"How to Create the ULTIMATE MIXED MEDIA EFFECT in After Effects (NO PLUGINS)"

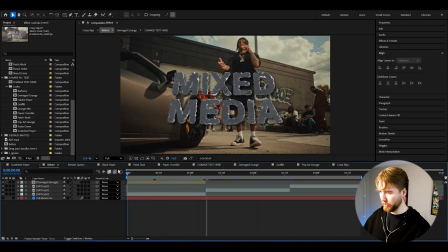242s
to be cutting the title here just like that so we just have it for the first clip here mixed media the next clip next clip and now for the bundle what we have covered so far is the paper effects and looks basically and and the paper text and titles as you guys can
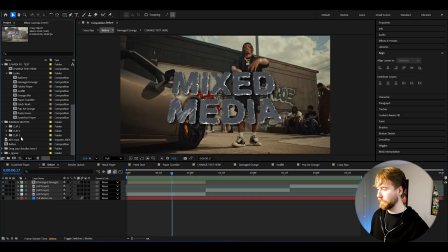258s
see and now for the third thing we have bonus mats so here we can open up the folder and here open up clip one here
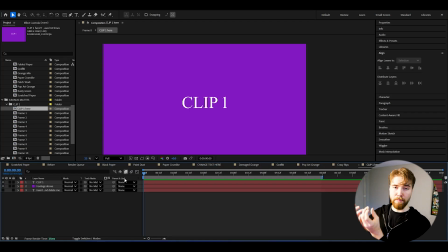266s
and this is basically going to be a paper video as well but with a paper frame around it which is super super cool so here we're going to
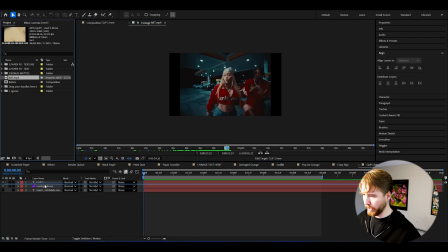273s
be dragging in our footage again so here choose a new clip here drag it in we can make it around this big here and here my footage has
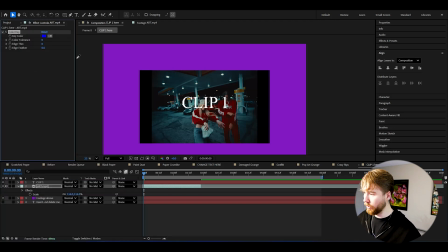280s
black bars so i'm going to be adding color key to this key color choose black and i think we can i could delete the black
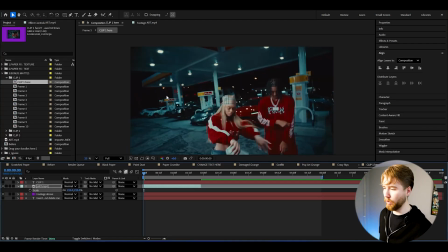288s
bars like that you make the text invisible adjust your footage so it fits the composition here and then we can choose one of the 10 frames here here we
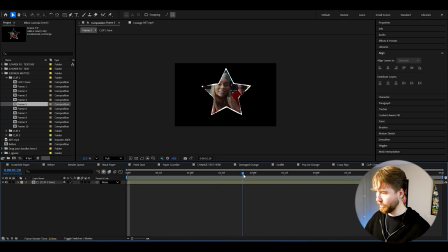297s
have a star here let's use that one that is incredible absolutely incredible super super cool star here so now if we go back to
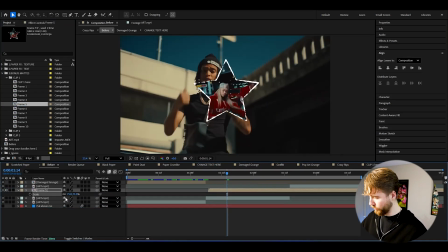305s
before here we could add in frame five make it smaller rotate it a little bit drag it down in the corner and then we can play it
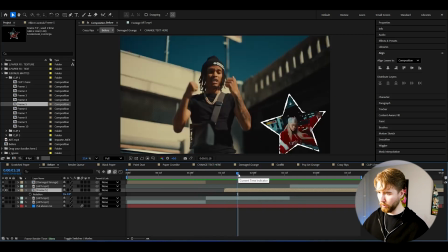314s
get this super super cool look there we can cut it
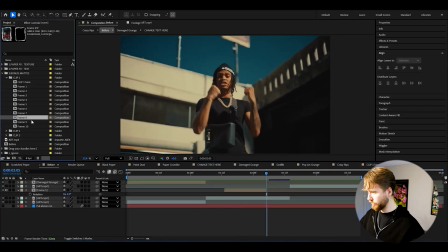319s
we can make another cut there here we could use let's use frame four dragon rope
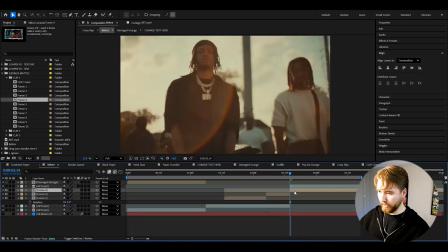323s
i'm gonna cut it here so it continues the video like that then cut it there and then here we can adjust it change the size position
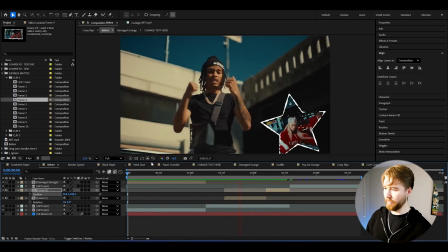331s
then rotate it a little bit something like that so now when we play it we have this look here these small video elements here look super super
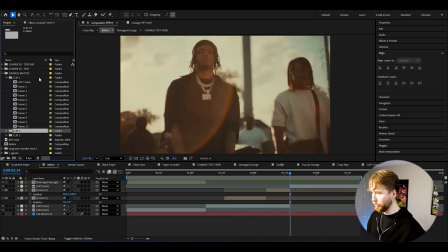338s
cool and now for our last clip here we can go to a clip two here in the bonus mats open it up clip two open it up and here
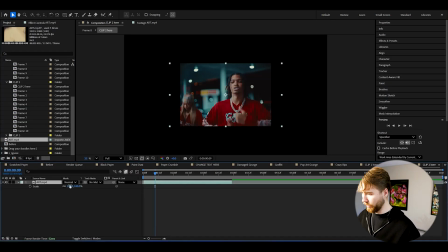347s
we're going to be using another port of our footage great we have our footage here make it bigger now go back to the before
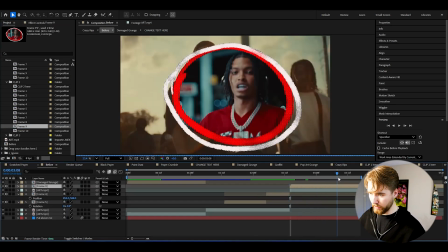356s
clip here we can drag in frame nine we get this crazy crazy circle here we can adjust it rotate it
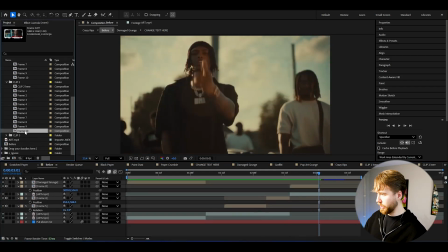363s
change the position and here we're going to cut it again delete it and then we're going to be using another frame so we can use frame frame 10 here here we just cut
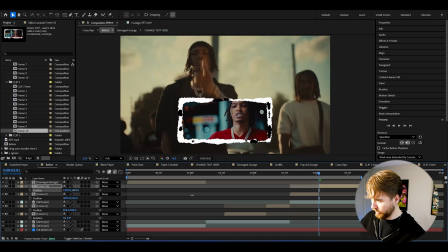371s
it again so it continues where it left off just the size position then cut it and now it's going to look something like this now pretty pretty clean
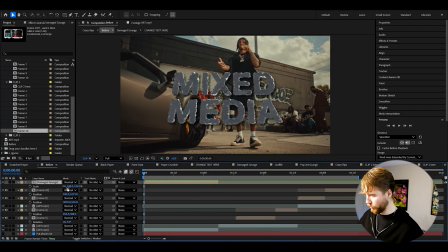379s
but we can also make our own adjustments here so for the title we can keyframe the scale here then go to the ending here you can increase it to ready keyframe so we'll see how it looks 135 we can make the start scale a little bit bigger as well we get this look here
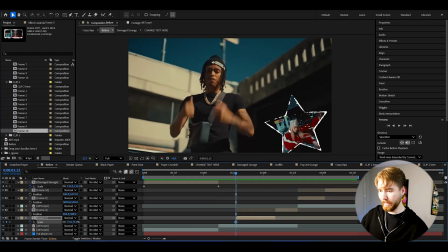394s
super clean after that we can keyframe the scale of the frames we have so here i'm going to be increasing the size of the
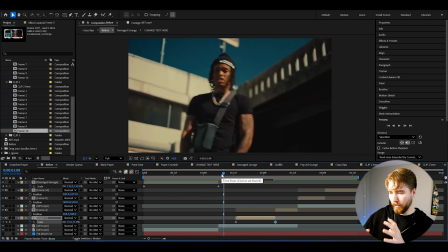402s
star a little bit something like that so we get a little bit more motion to our whole ultimate mixed media look here basically same for the next frame here
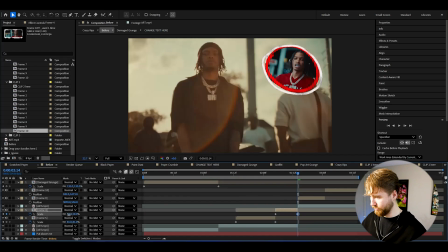411s
keyframe i would increase like since the time is pretty frequent
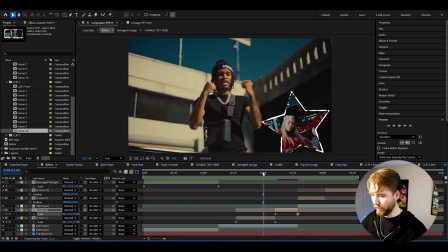416s
between these frames here i would go a lot about five percent five percent
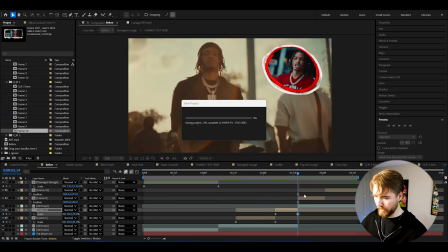420s
in scale so it doesn't look too crazy looks clean here we can scale it down instead keep from the scale here as well
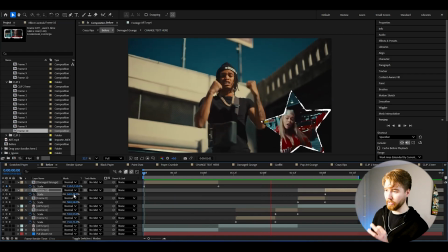427s
and scale it up a little bit great and now when plates can do something like this here super super nice mixed media style here you can obviously add a lot
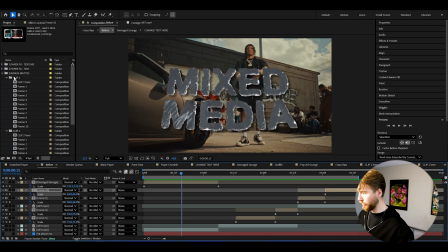435s
of more mixed media elements here but i think this looks already really good after that you go to paper effects texture and then test out which
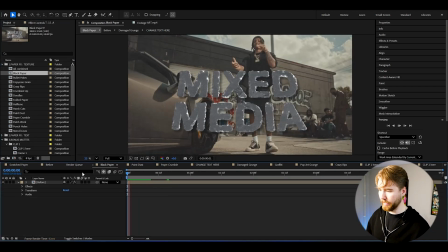442s
paper look you guys wanted black paper was the classic one from the beginning it's going to look something like this here or crazy rips